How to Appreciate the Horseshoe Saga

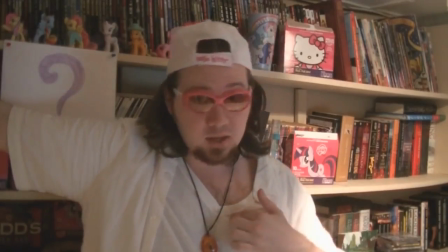Again, Drowning in Horseshoes is a parody of a review series, meaning anything you don't think sounds right is probably a goof, but if it feels genuine, he's probably speaking from the heart.
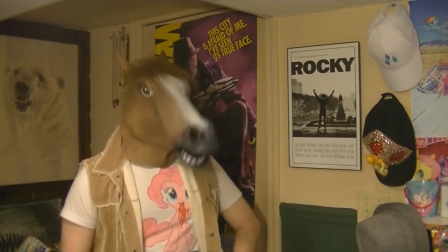It's a work of fiction, based on reality. It's a story of a man.
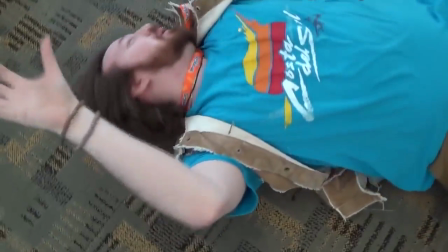Jess's analytical content was more insightful and thorough than all the rest, and he was funnier than the best, and really, what else can you ask for from a YouTube video?
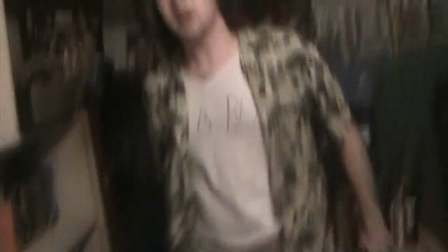It makes you laugh, and it makes you think.
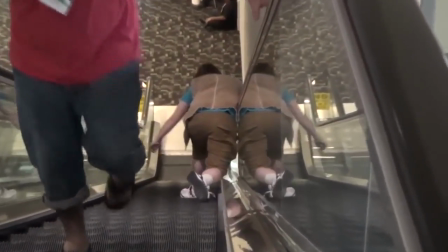Despite berating his audience, Jess respects his audience enough to understand the story Jess is telling, to figure it out for themselves, and to become in on the joke.
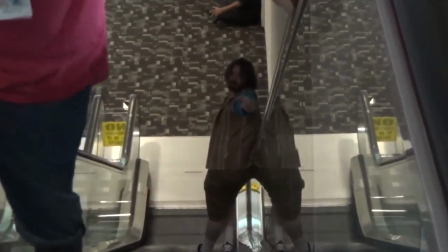Here are some examples of awesome things Jess does with his content. Costume and set design.
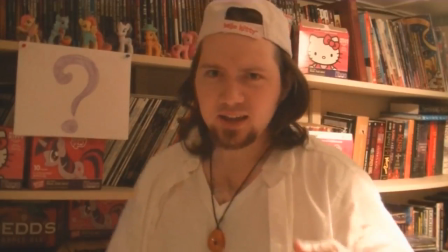This looks like a regular vlog, doesn't it to you? However, the way Jess dresses and all background objects inform the viewer of what he's trying to say without spelling it out for you.
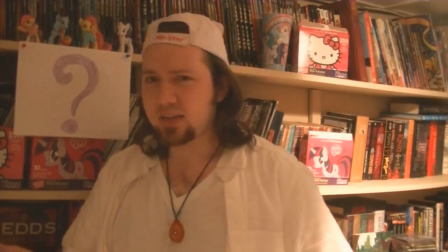Even though he does spell it out for you, he spells it out for you multiple times.
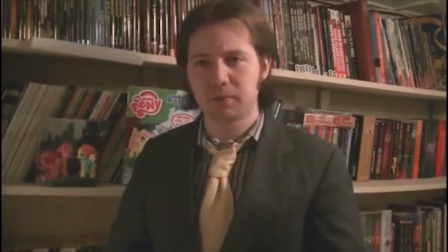One clip you'll see, Jess dressed up in his Sunday best, and then it'll cut to something else, and then it'll cut back and he's got a few buttons down.
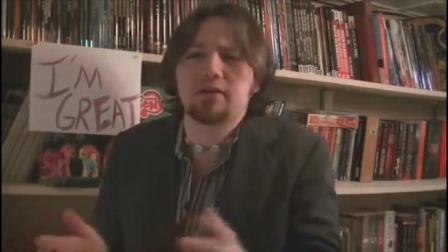And then it'll cut back to something else, then it'll cut back and it'll get a few more, he's got a bit of facial hair now. And then by the end of the video, he looks like a goddamn caveman.
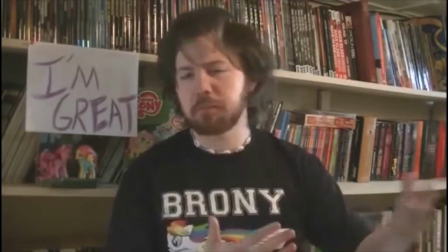It's amazing, it's clever, it's humorous. If you see this comic book shelf, you'll see a piece of paper tacked on with a message or drawing in crayon.
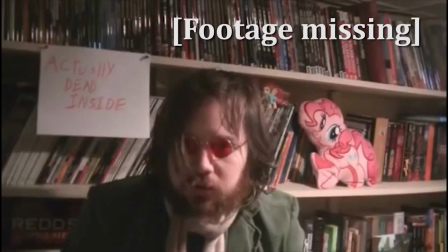From kill me to ma waifu, and it complements the image and the message well. Always giving you something to look at, always giving you something to think about.
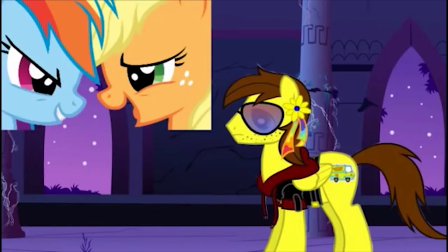It undercuts his lengthy discussion with a touch of madness. Another example, in an early episode when Jess talks about the diverse and rich relationships between the main six characters of the show,
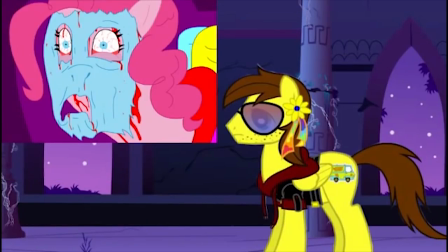Jess deliberately uses homoerotic and gore-filled imagery featuring the characters he mentions to accompany his points.
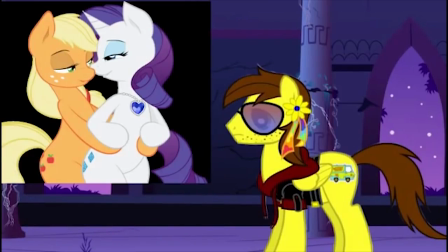And that's funny. That's a funny thing to do. It's a ha-ha. Oh, here's a subtle joke no one's gonna get.
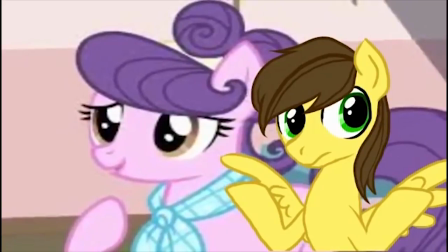In the Rarity Takes Manhattan video, twice he mentions a voice actor or a background character which he doesn't look up the name of, he decidedly doesn't, stating he doesn't care enough to.
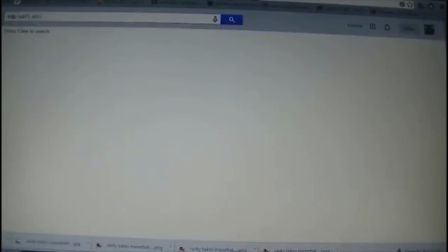But when he talks about this horse here, she's so cute that he instantly looks up her name, Coco Pamel, and that kind of joke is contextual and requires engagement with a word to appreciate.
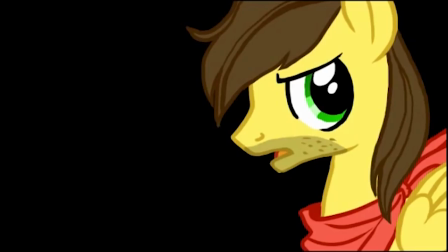It requires you to pay attention! Starbird Bao, that's the name of the horse, Starbird Bao, his butt symbol keeps changing.
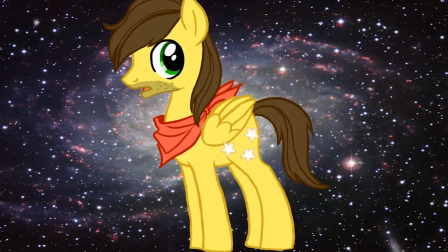Every time it cuts, it's a new meme. Ha-ha, funny joke, and it makes me XD every time. It's good.
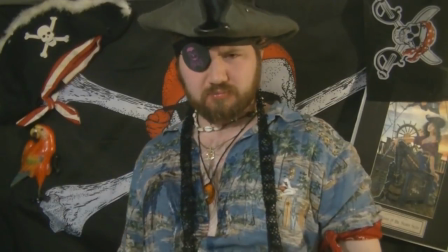One of the most important distinctions between Horseshoes and Every Other Pony reaction show was the idea behind it.
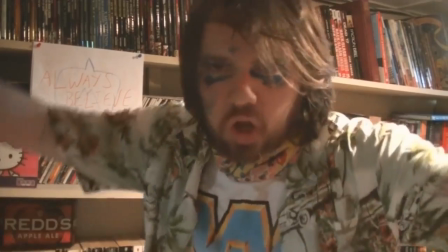Drowning in Horseshoes had a story to tell from the beginning, and although it reacted to and discussed weekly episodes, it has a clear beginning, middle, and end.
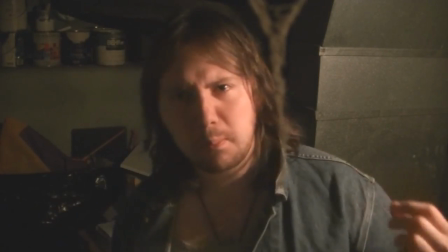That's right, this review series has an ending. Because it's a story. The ending is an hour and 46 minute video.
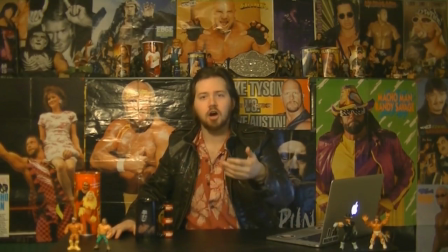A film. A legitimate film.
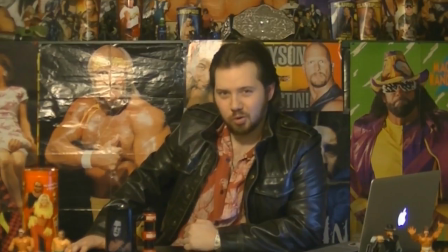And I would highly recommend you watch that, even if you're not interested in a funny haha review series from the best guy on the website,
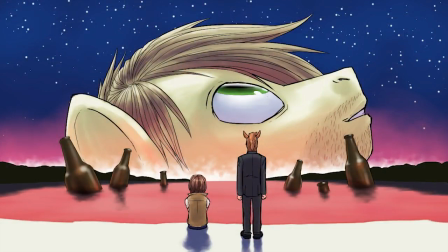then go watch Horseshoe Finale at least. Horseshoe Finale, you don't need a video to watch. You can watch that right now, and you can just get it.
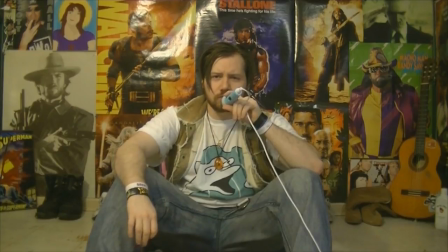You can just get it. It's just him talking in front of a camera, but the way he puts it together is so engaging.
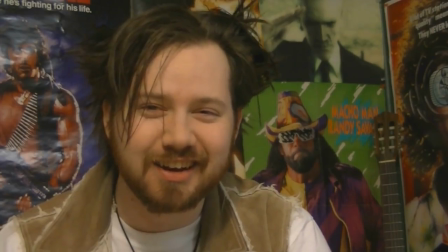It grabs you, it holds you, it grips you tightly.
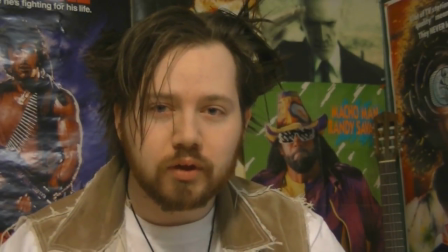So if you look in the description of this video, there is a playlist of every Drowning in Horseshoes proper review in order with a few of my
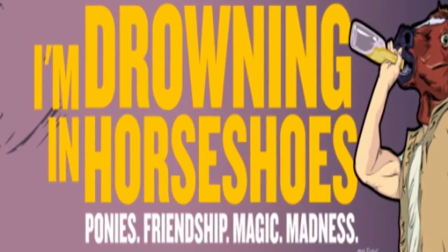favorite side videos that I would highly recommend you click on and view for yourself because it's uh... it's pretty goddamn good.
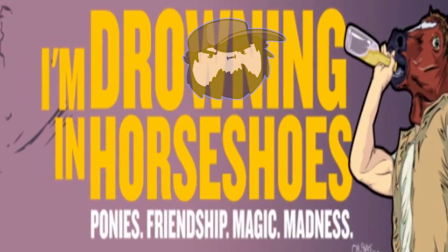I would say it rivals the John Tron era of Game Grumps in things I value and come back to and think about and laugh with.